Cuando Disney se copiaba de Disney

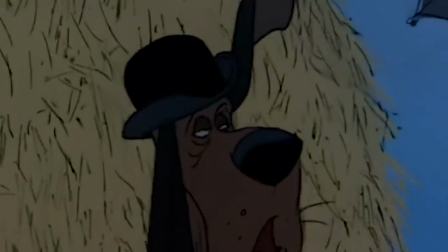(0:00)
Hey, fijaros un momento en este baile.
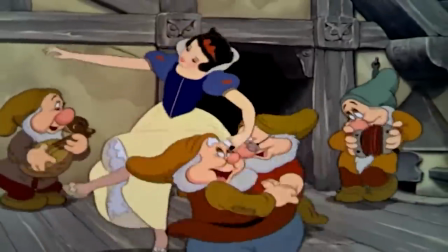(0:03)
Tal vez os resulte familiar porque le habréis visto en varias películas, desde Blancanieve, Robin Hood o en Los Aristogatos.
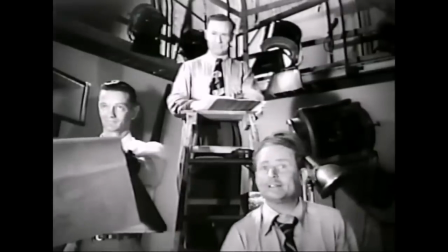(0:10)
Esta rareza que acabamos de ver es gracias a que muchas de las primeras animaciones de la Disney,
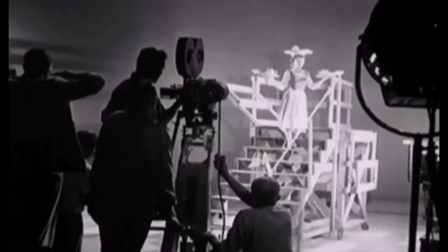(0:15)
antes de ser dibujos animados, fueron película, o bueno, mejor dicho, fueron escenas.
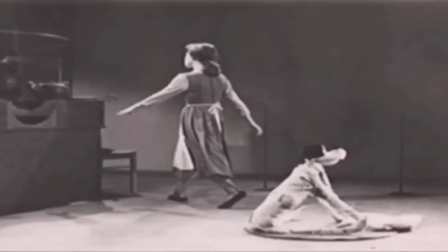(0:20)
Y es que para facilitar el trabajo de los dibujantes se grabaron a actores y actrices de carne y hueso.
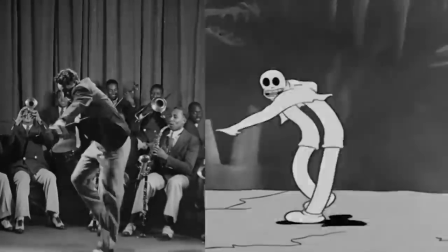(0:25)
Y aunque alguien ya esté pensando en la rotoscopia, aquí no se está aplicando esa técnica.
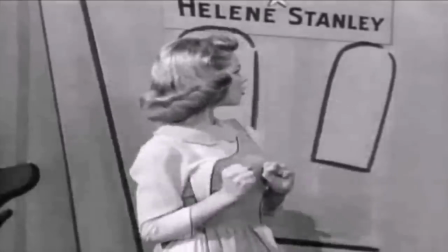(0:30)
Y si os estáis preguntando, ¿por qué lo sabe? Pues fijaros en esto, frente al resultado que dejaba la rotoscopia de Fraser,
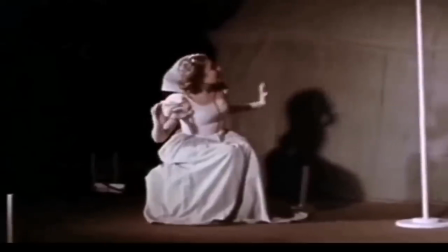(0:37)
que hacía un calco exacto de los movimientos, en las imágenes que se han conservado de estos primitivos making of de la Disney,
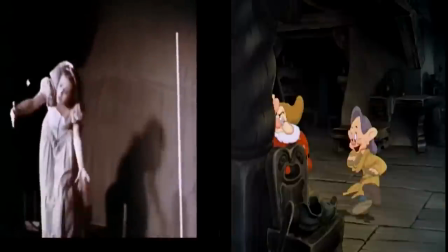(0:44)
se ve claramente que los movimientos entre el actor y el dibujo se parecen, pero no son iguales.
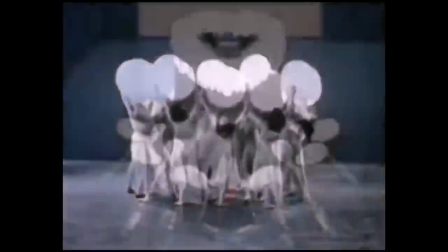(0:50)
Esta metodología de trabajo no fue exclusiva de los años 40,
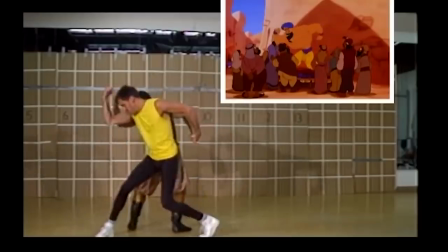(0:54)
se siguió aplicando hasta la llegada de lo digital y si no, mirad a este tipo haciendo de Aladín en una escena que seguro que recordáis.
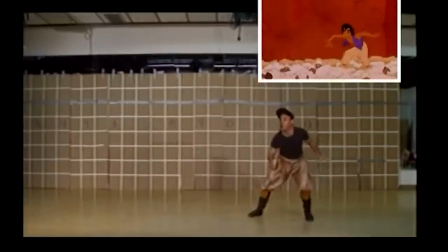(1:01)
De hecho, todo esto se ha ido sofisticando poco a poco y hemos pasado de las cuadrículas en el fondo a los sensores de movimiento que capturan hasta el más mínimo detalle.
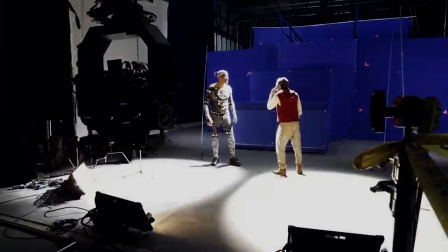(1:11)
Seguro que alguien se está haciendo la pregunta, ¿por qué no usaron una fórmula que les daba más precisión e hicieron esto otro?
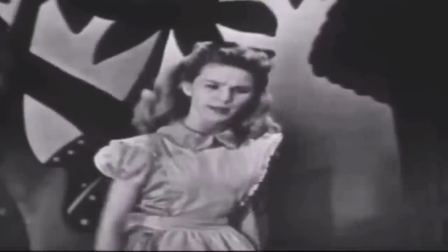(1:17)
En Disney, nada más implantar la rotoscopia se dieron cuenta de las limitaciones de esta técnica si querían hacer que sus personajes se viesen fluidos.
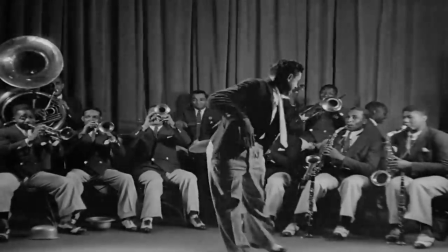(1:26)
Fraser usaba bailarines de jazz y con esos profesionales las animaciones salían increíbles,
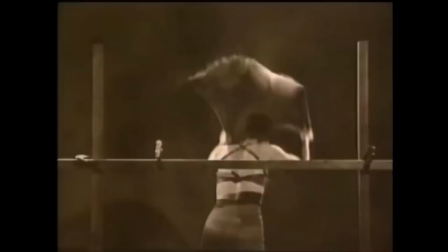(1:31)
pero Disney la quiso aplicar en situaciones más cotidianas y muchas veces los actores que usaban no daban la talla y se mostraban rígidos.
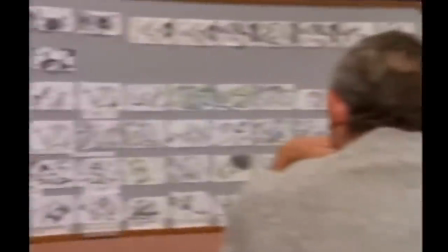(1:39)
Así que desde la compañía del ratón tomaron una solución creativa,
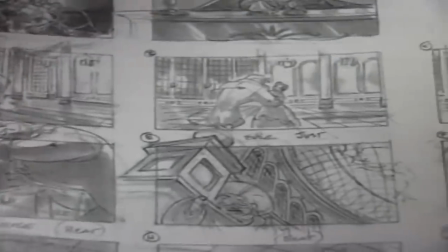(1:44)
marcar una especie de fotograma clave, desde donde arrancar la secuencia de movimiento y desde donde terminarla.
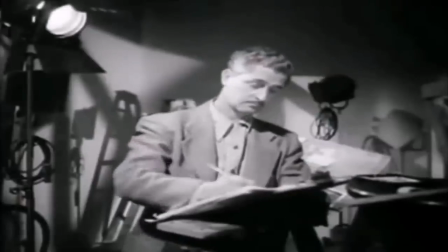(1:50)
Los dibujantes, en vez de calcar frame a frame, solamente tomaban algún que otro punto que les sirviese de guía.
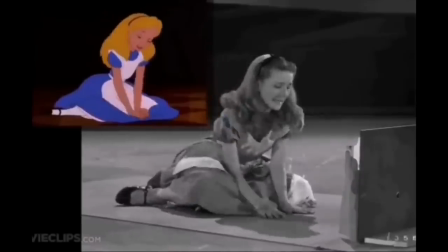(1:56)
Así se mezclaba el trazo espontáneo con algo de realidad.
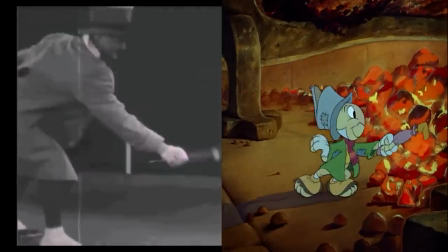(1:59)
Por eso, en lo que estáis viendo, no se da una sincronización total, sino que es una libre interpretación de los movimientos.
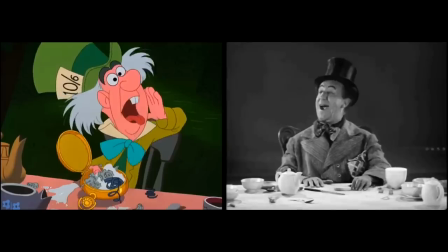(2:06)
Los gestos de uno y de otro se parecen, pero no terminan de ser iguales,
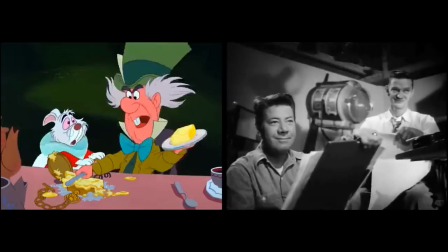(2:11)
y esa libertad de no tener que calcar la silueta le da un encanto al movimiento, lo lleva a lo fantástico y lo hace a la vez dinámico.
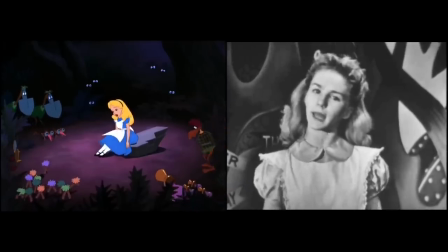(2:18)
Pensad que no muchos años antes los animadores se volvían locos para conseguir transmitir expresividad y recurrían a fórmulas como
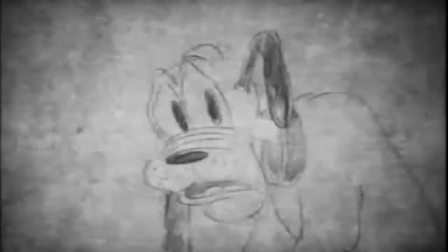(2:26)
mirarse en un espejo mientras hacían muecas para intentar capturar un poco de expresividad e implementarlo en sus creaciones.
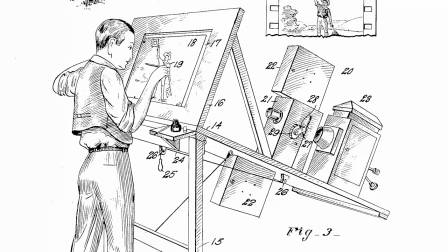(2:34)
Fraser estuvo a la cabeza de estos avances diseñando la rotoscopia y Disney rápidamente
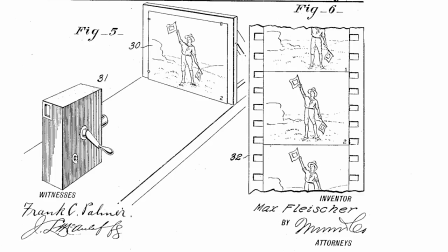(2:39)
hizo lo posible porque ese invento no le arrebatase el número uno entre las compañías de animación.
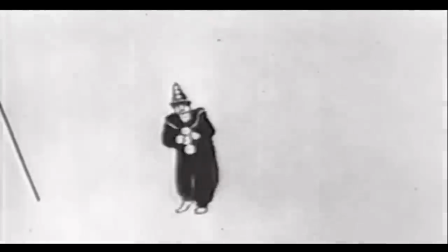(2:44)
Entre ellos surgió una rivalidad tan grande que se conoce como la guerra de los dibujos, tema al que ya dediqué un vídeo en el canal y donde mencionaba cómo cada uno tomó un estilo diferente.
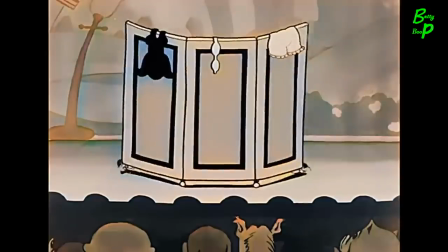(2:54)
Disney más enfocado en niños y Fleischer en un público adulto. Sin ir más lejos, el personaje más icónico de este segundo autor era una flapper.
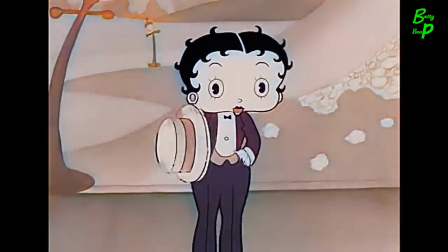(3:03)
Por si os pilla de nuevas, es un concepto acuñado en los años 20 del siglo XX, es decir, hace un siglo,
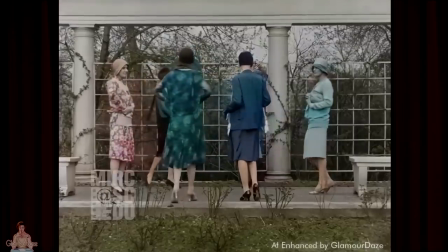(3:08)
y se usaba para definir a las mujeres que abandonaron la postura conservadora que decía que el lugar que debían de ocupar era el hogar y decidieron llevar una vida urbana,
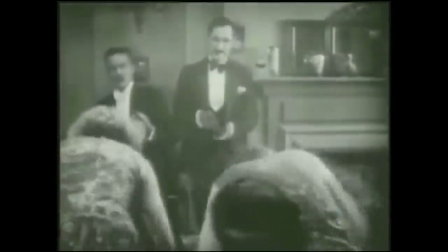(3:17)
nocturna y que trasgredía normas no escritas sobre el consumo de alcohol, tabaco y otras sustancias.
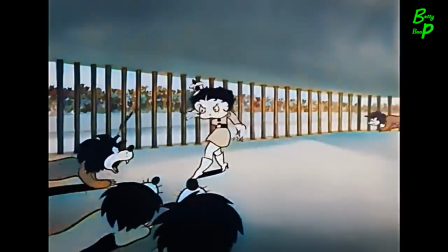(3:23)
Pues Betty se volvió en un icono que la representaba. Por cierto, Fraser la imaginó en un corto como la primera mujer presidente.
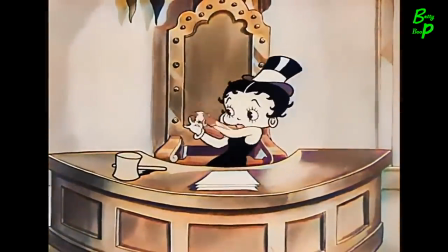(3:30)
Total, que la guerra la perdió Fraser cuando su compañía entró en bancarrota primero y luego desapareció en 1942, y eso hizo que Disney respirase.
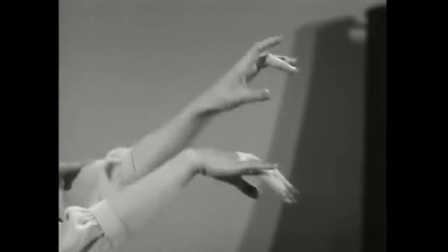(3:39)
En conclusión, durante esta guerra cada equipo de animadores se valió del uso de actores para mejorar su trabajo, aunque no utilizaron la misma técnica.
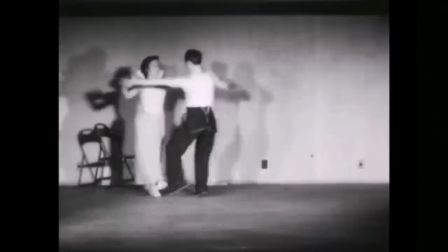(3:46)
Con todo esto creo que más o menos queda explicado por qué este vídeo se inició con un baile.
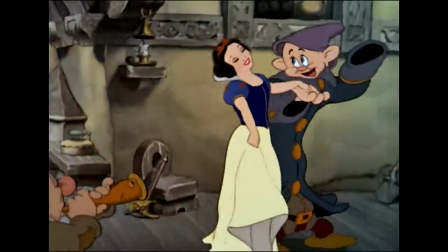(3:51)
Fue una manera de registrar los movimientos sin aplicar la rotoscopia. Pero aún falta otra cuestión igual de interesante.
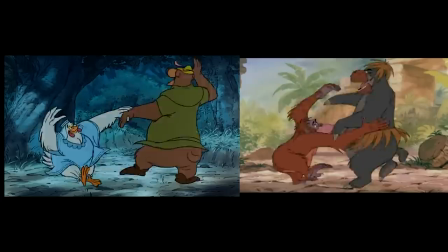(3:57)
¿Por qué encontramos las imágenes de esa grabación en muchísimas películas? O dicho de otra manera, ¿cuándo empezó Disney a reciclarse a sí mismo.